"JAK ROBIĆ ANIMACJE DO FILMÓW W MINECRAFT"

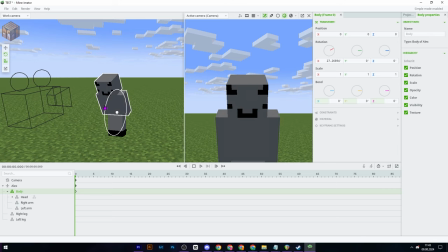246s
Bierzemy i się schylamy, schylamy naszą postać, klikając w tułów. Teraz klikamy w dół, w główkę i dajemy ją do góry, tak żeby oczy były mniej więcej na poziomie kamery, żeby w nią tak jakby patrzyły. Można sobie tak fajnie ustawić tutaj.
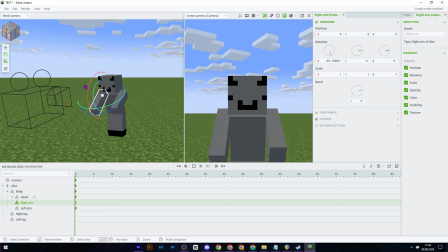258s
Jeżeli na przykład tutaj nie jesteście w stanie coś kliknąć, czyli na przykład chcecie kliknąć w głowę i nie możecie, to możecie kliknąć tutaj na kamerze i po prostu też możecie sobie obracać. I teraz przesuwamy po prostu tym zielonym siusiaczkiem, przesuwamy sobie tutaj na przykład, prostujemy naszego skina w taki oto sposób. Głowę też prostujemy, ręce też prostujemy na przykład.
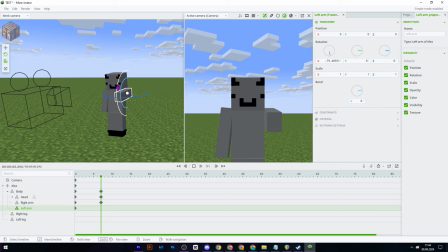277s
Polecam wam ręce dać lekko rozstawić, bo to wygląda wtedy bardziej tak, wiecie, realistycznie. I na przykład, jeżeli coś mówicie w dodatku, jeżeli to jest jakaś, nie wiem, po prostu animacja, gdzie nic nie będziecie mówić, to tego nawet nie róbcie. Ale jeżeli będziecie na przykład mówić, tak jak ja wstępie do randomizera, do odcinka z randomizera, to polecam wam ustawić sobie skalę.
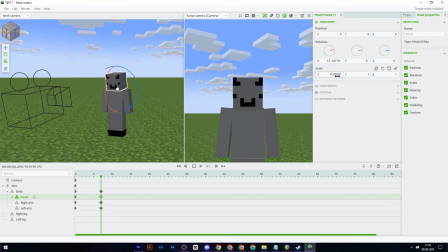297s
Bierzecie tą skalę i po prostu na przykład ustawiacie tak o tutaj, mniejszą głowę i wtedy mamy coś takiego. Lekko nam się... jeszcze zapomniałem powiedzieć wam jednej ważnej rzeczy, żebyście ręce ustawili po prostu lekko w dół. W sensie jak nie chcecie, to nie musicie, no nie? Ręce lekko w dół.
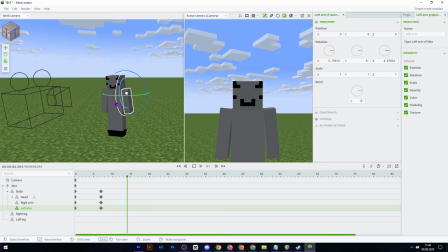314s
Dobra, następne co robimy, to po prostu znowu przesuwamy i bierzemy sobie na przykład rękę, wystawiamy w górę, że no coś tam na przykład sobie gadamy i mamy...
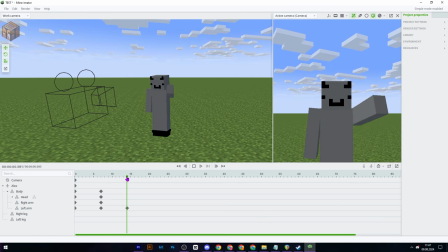323s
I wygląda już nasza animacja mniej więcej jakkolwiek. Tutaj wracamy z powrotem, musimy być na środku, jeżeli chcemy na przykład wprowadzić jakieś poprawki.
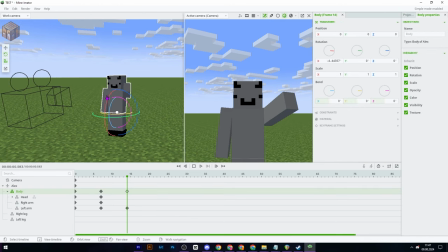331s
I na przykład klikamy sobie jeszcze tłów, żeby się tam się poruszał, no nie wiem, coś tam jeszcze. Takie morski, ten morski kolor tutaj, to jest taki do właśnie bendowania. Czyli możemy sobie na przykład takie, że oho, ho, ho, bla, bla, bla. To niebieskie jest od po prostu odsuwania rąk.
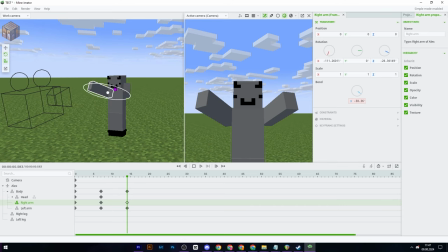347s
A to czerwony jest po prostu do góra-dół. I mamy mniej więcej taką animację, po prostu jakąkolwiek prostą. Tutaj na przykład też sobie zmieniamy skalę głowy. Na przykład teraz dajemy na 1, 1, 1. To tak na przykład bla, bla, bla, bla, bla, bla. Teraz się głowa powiększa i na następnej klatce ją po prostu zmniejszamy.
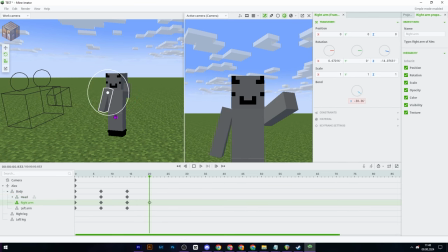364s
Teraz bierzemy sobie znowu rękę na przykład i robimy coś tego typu. Hop, hop. I teraz sobie to... Dajemy na przykład w dół i na przykład jeszcze raz można sobie obniżyć, tak żeby wiecie widzowie, było wszystko dynamicznie. Trzeba na przykład tu obniżyć, teraz na przykład jeszcze głowę obniżymy, raz jeszcze raz na przykład rękę, że coś tam.
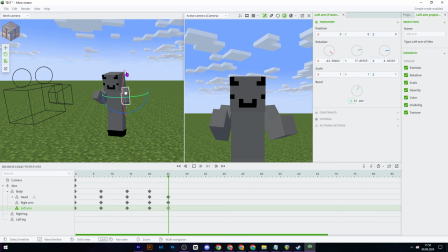383s
Dobra, teraz też tutaj zrobimy. Dobra, ustawimy sobie na przykład jeszcze tutaj tak, tak do zewnątrz trochę. I na przykład tutaj sobie też skalę można ustawić naszej ręki. Ja polecam tutaj, jak robicie taką na przykład animację, że no nie wiem na przykład, czy coś takiego chcecie powiedzieć,
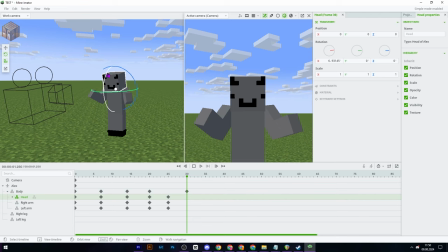398s
to po prostu bierzecie sobie teraz tak, odkręcacie go, małego świrka waszego, i teraz bierzecie te ręce znowu, zaznaczacie i dajecie na przykład lekko w górę. Teraz z drugą robicie bardzo podobnie. Najlepiej by było po prostu, najbardziej podobne by było, jakbyście po prostu skopiowali tamto, bo wtedy było identycznie 1 do 1 niż jeżeli byście po prostu przesuwali.
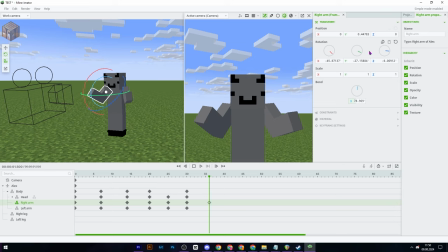417s
Teraz polecam to dać po prostu sobie na przykład na 0, tak samo na 0 i na przykład teraz po prostu wziąć i rozprostować te ręce tak, żeby one były mniej więcej podobnie. Dobra, prostujemy, przysuwamy, dajemy w dół, głowę teraz na przykład trochę pochylamy,
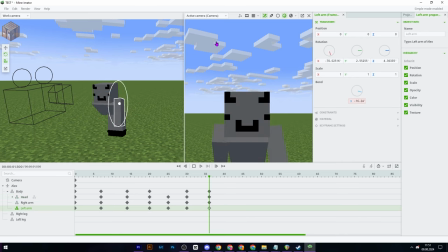434s
my tutaj, ręce na przykład dajemy tak jakby na kamerę, hop, hop. Teraz można zrobić na przykład animację, że on sobie pomacha. I nasza animacja wygląda mniej więcej tak.
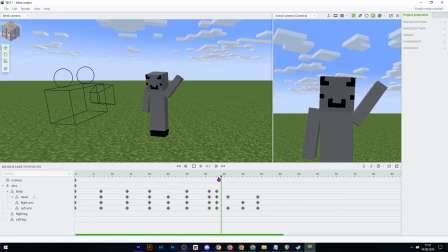447s
Jak widać, tu jest strasznie dziwny przeskok. Bo to jest przez to, że jak widzicie, tutaj wszystkie te keyframe'y są ustawione o wiele, wiele dalej od siebie. Jeżeli teraz zrobimy sobie tak,
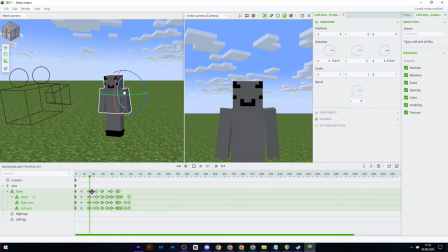462s
zaznaczamy tutaj połowę, przesuwamy je na przykład o tyle, dalej zaznaczamy, przesuwamy, zaznaczamy, przesuwamy, zaznaczamy, przesuwamy. Ja wam osobiście polecam bardzo jakby testować po prostu, jak wam ładniej i lepiej będzie,
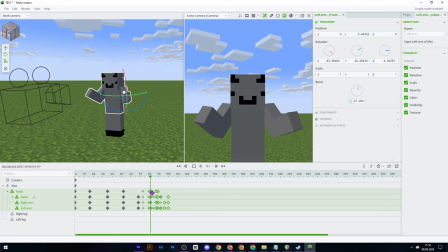479s
jak dla was lepiej będzie wyglądało, gdzie sobie po prostu przesuniecie i o ile, bo to dla każdego może być inaczej, czyli na przykład ja sobie przesunę o tyle i mi się będzie podobać. Zależy też do czego to używacie oczywiście.
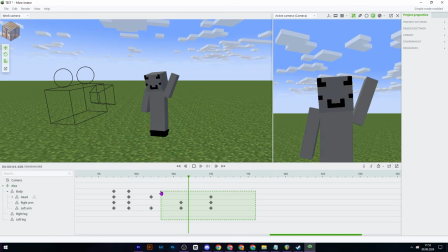491s
Czekajcie, bo tu jest zbyt blisko i ja nie jestem w stanie sobie zaznaczyć. O dobra.